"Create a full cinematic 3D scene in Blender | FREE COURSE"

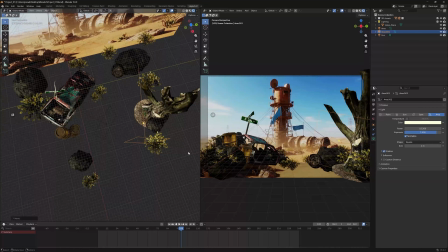and then moving it around
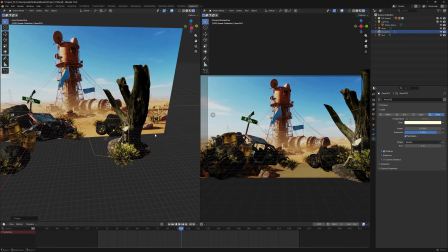until it's where we want it to be, like so.
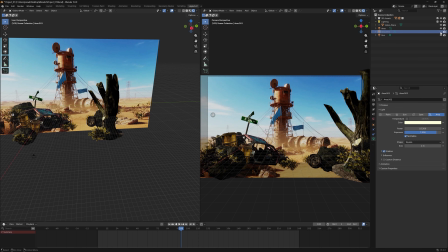You can see how that affects, just a subtle effect for our scene.
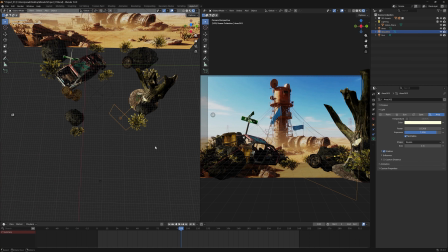And one more over on the bottom left here. So let's press Shift D on the keyboard again,
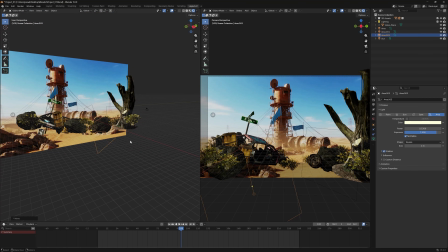and then just go ahead and just very subtly brighten up that area.
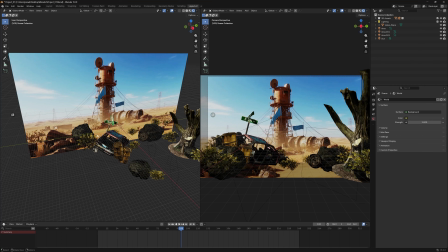Now let's go ahead and add some volumetric fog to the scene to tie all of our assets together and make it look a little bit nicer.
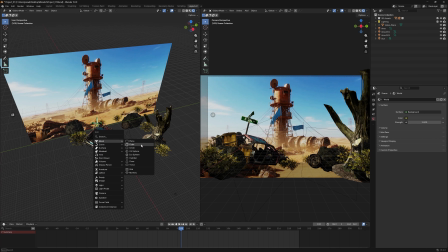So to do that, we want to press Shift A on the keyboard and then select Mesh and then Cube, and then we want to press S on the cube to scale it up.
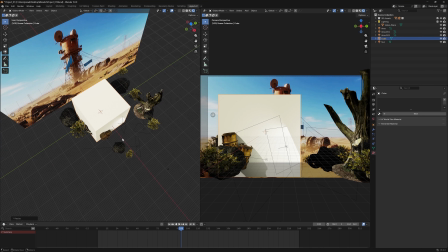And the goal here is to make sure our cube covers our whole scene.
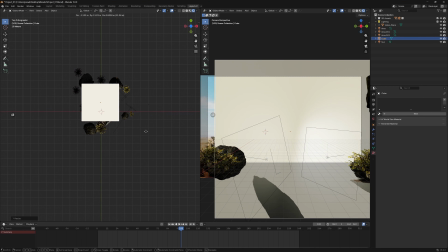So let's go ahead and do that. So let's press S to scale it up and press S and
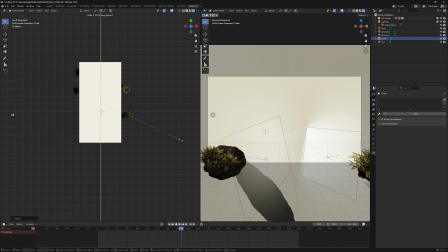Y to scale it up in the Y axis like so,
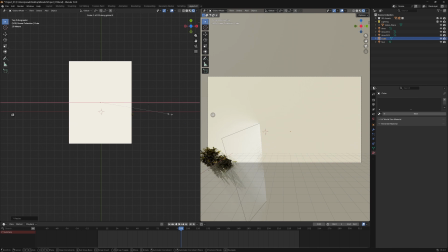S and X to scale it up in the X axis,
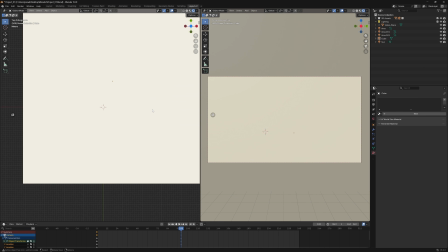and we want to make sure that it also covers our little camera that's over here as well.
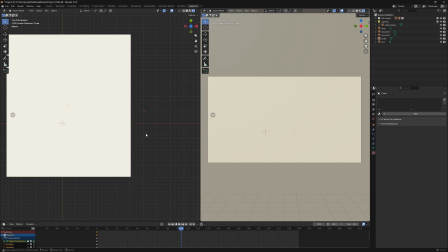You can see how our camera is actually just looking at the cube,
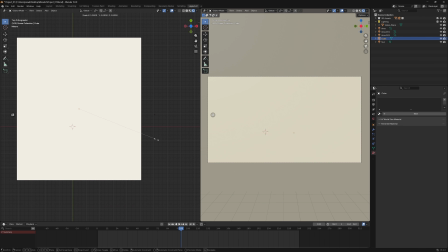so we want to make sure that our camera is also inside the cube.
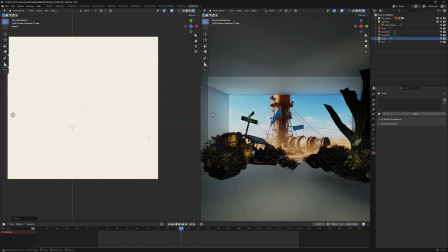So let's go ahead and do that, and now you can see our camera is now successfully inside the cube.
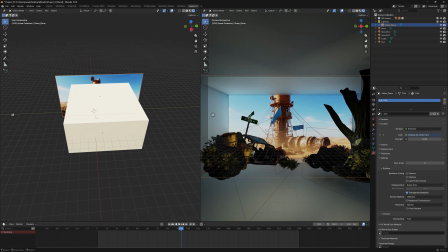And we also want to make sure that our back plate is also filled. So let's go ahead and do that.
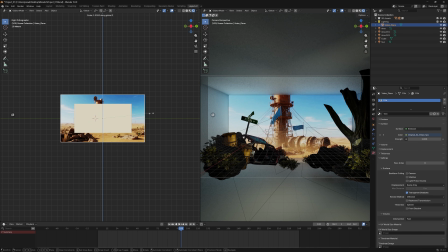So let's just scale up in the Z axis,
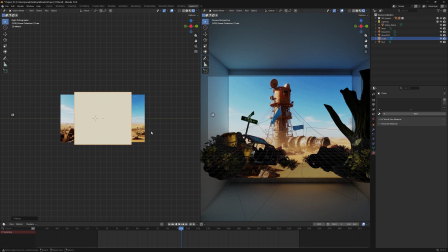make sure we've selected the right object, and scale it up in the Y to fill that.
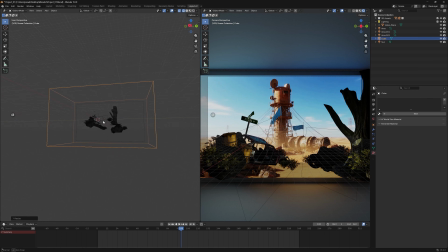And there you go. So we've successfully covered the whole area of our scene with this cube.
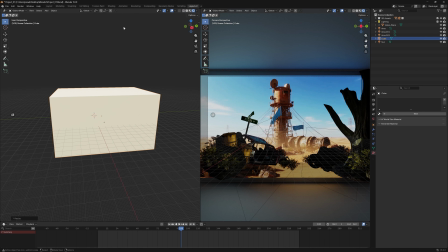Next, what we want to do is we want to go over to our shading
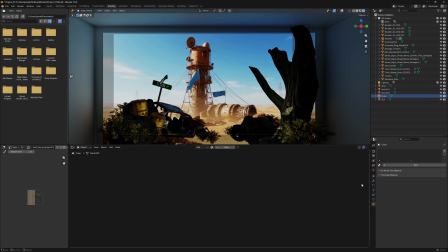properties here, and we want to create a new material. And let's go ahead and remove this principled BDSF here,
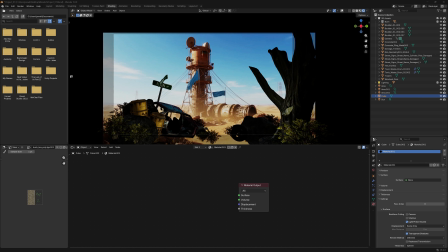and then let's go ahead and change the make a new node. So press Shift A, and we want to search for volume scatter, and then we want to hook up the volume to the volume here,
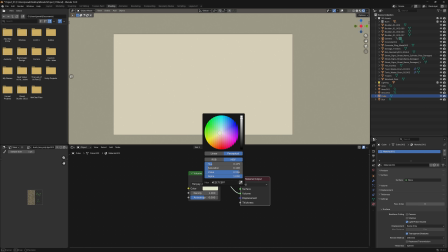and then make sure the color is set a little bit warmer to match our scene. And then we want to change the density to something a little bit lower, so something like 0.03, like that. So you can see how that is affecting our scene. 0.02, maybe that's a little bit too much.
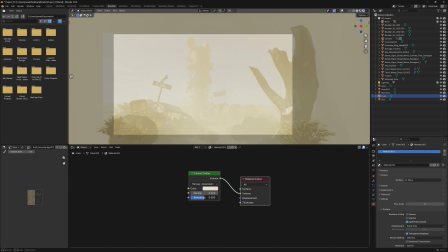We can also adjust the anisotropy
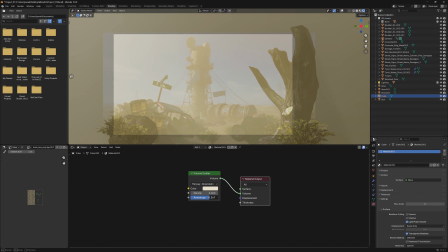to make the lighting pass through the fog a little bit better.
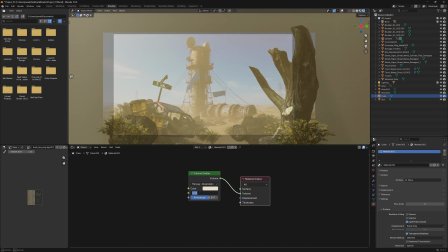So let's make this a little bit lighter, or even lighter, 0.005, like so.
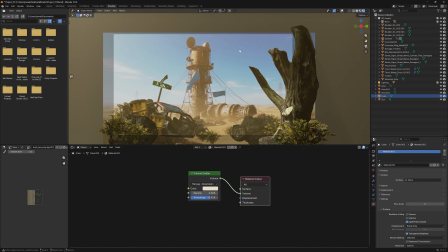You can see how the fog sort of ties all of our scene together like that.
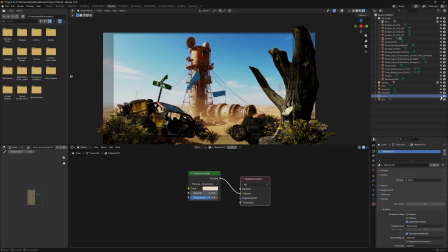So if we go ahead and remove it, you can see what that looks like.
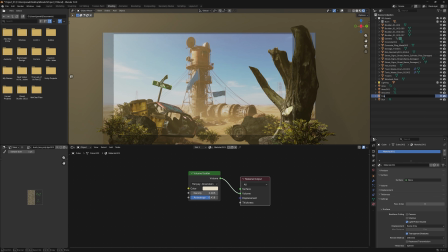Let's go ahead and change this cube and rename it to fog like that. So just play about with the values here until you get something that you like. Now that the lighting is in place and the 3D world is built, it's time for the fun final touches. This is where the scene really starts to feel cinematic. Let's start with the flock of birds. It's just a simple stock video overlay from Envato. Now this is just a small detail, but it adds motion and depth without distracting from the main focal point.
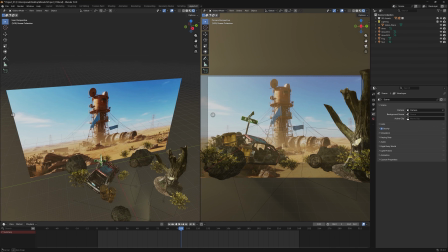So just like how we imported our original video to the project, we're going to do exactly the same for our stock footage.